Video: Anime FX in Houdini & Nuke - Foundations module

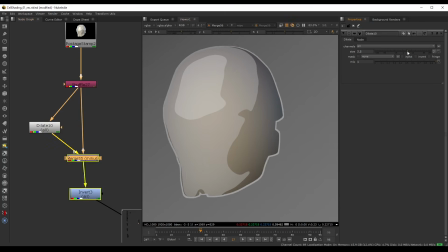So now this dilate will be our B layer, and now I can grab the size here and I will push this inside, and we have this result. Let's go ahead and undo all of this, because I want these edges to be pushing out. In most cases, I will opt for the edges to be pushed out.
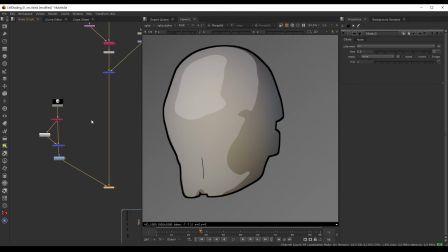Pretty cool, but there are a couple of things which we can do here to improve this a little bit.
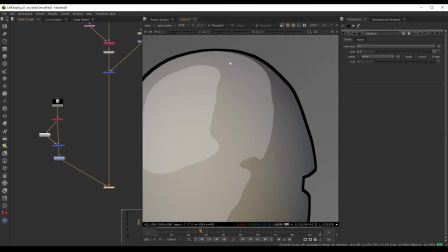So what I would like to do is introduce a little bit of noise on our outline to just introduce
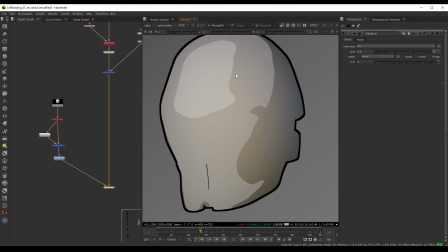a little bit of texture and make our outlines resemble something that would be hand drawn a little bit closer. So what we can do here is, before this dilate node, we can run an X distort XM.
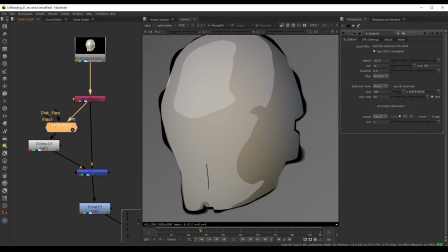So this will be a custom gizmo. So this will come with the Nuke Survival Toolkit installation. And this unfortunately will only run in the paid versions of Nuke. It will not run on non-commercial, but I will show you in a second another way that you can do this with the standard gizmos available in Nuke.
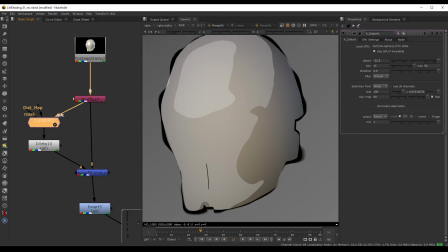But but it's just going to be a lot faster to just set this up with this simple node. And I can now play around with the noise. We can decrease the blur map, we can play around with the blur size over here,
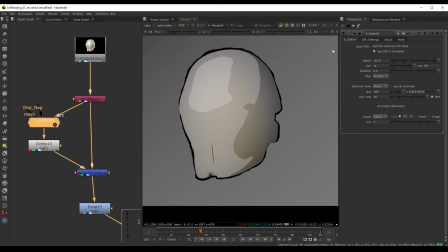and we can instantly see a lot of variation now in our outlines. We can play around with some of these other settings here. I'll set the blur to 0, and maybe we can just play around with the distortion amount. We can maybe decrease the size, increase or decrease the blur.
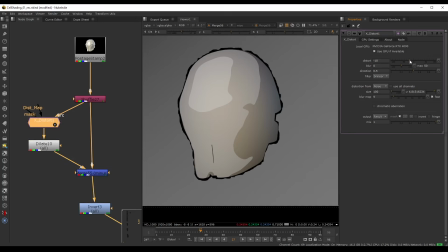We can introduce more roughness if we decrease the blur map here. And overall, we just have a lot of options. And what's really cool now is that we can also animate this noise. So if I grab the Z value here and I press equal over the value, we can link this to our frame.
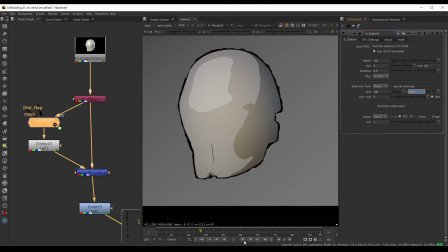So here I will type frame and we'll divide this maybe by 50. And we should see now, if I just isolate this layer,
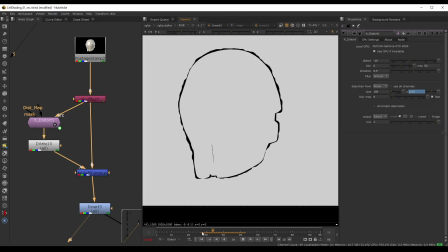we will see that over time our noise will evolve and it will sort of make our outlines come alive. Probably we can do something a little bit faster here. Let's go ahead and just divide this maybe by 10, so they're animating a little bit faster. So this is the result that we have, and this will sort of mimic the way,
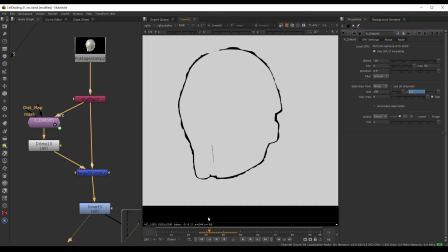if you imagine that these outlines are drawn individually frame by frame, we can imagine that at each frame we wouldn't have the same perfect outline. We would have a little bit of this human error occurring.
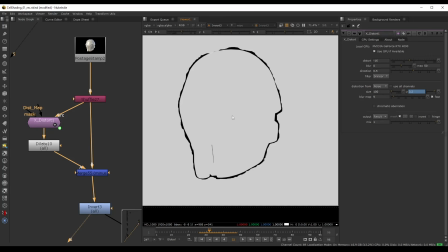So this is what, for a lot of these projects that we're going to do, this is what we will try to replicate. We will take our perfect CG renders and we will try to introduce these tiny imperfections and again this human error where we can.
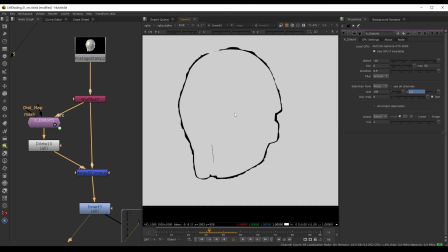So we will introduce slight variations per frame, per each individual frame for a lot of these layers, not just the outlines. And we will also introduce distortions and play around with noises, again,
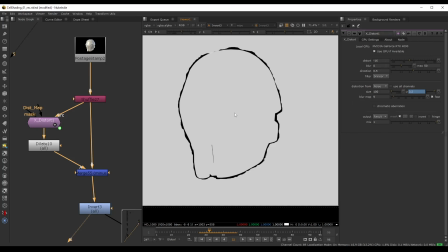to introduce these small perfections that when you add all of these up, it will really make each frame seem a little bit different from the last one, in a similar way to how you would see this in an actual hand drawing. So this is how we can animate this noise.
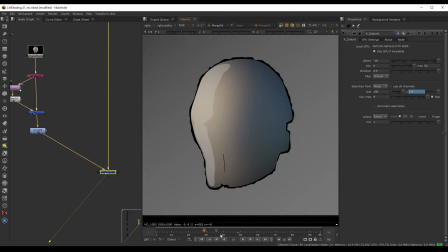And if we preview this with our reflections, we should have a pretty interesting result. We can see already that this just feels a lot more animated. It feels more alive. Probably this is a little bit too much.
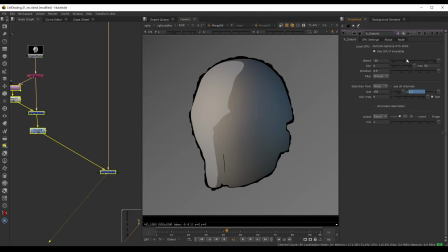I can still play around maybe with the sizes here and maybe reduce the overall distortion. Just make this a little bit more subtle, and probably this will give us a little bit better result. Now I mentioned that I will show you a different way in which you don't really have to use this node.
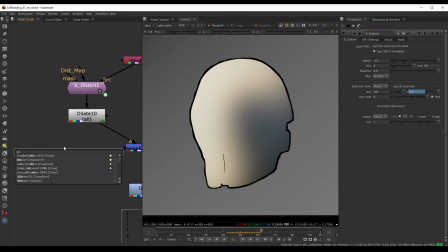So we will use the I distort node here that's available with Nuke. But for this we have to create our noise maps ourselves. So let's go ahead and get rid of this, and we can start with here. Let's do a noise, and it's going to be this one from draw category.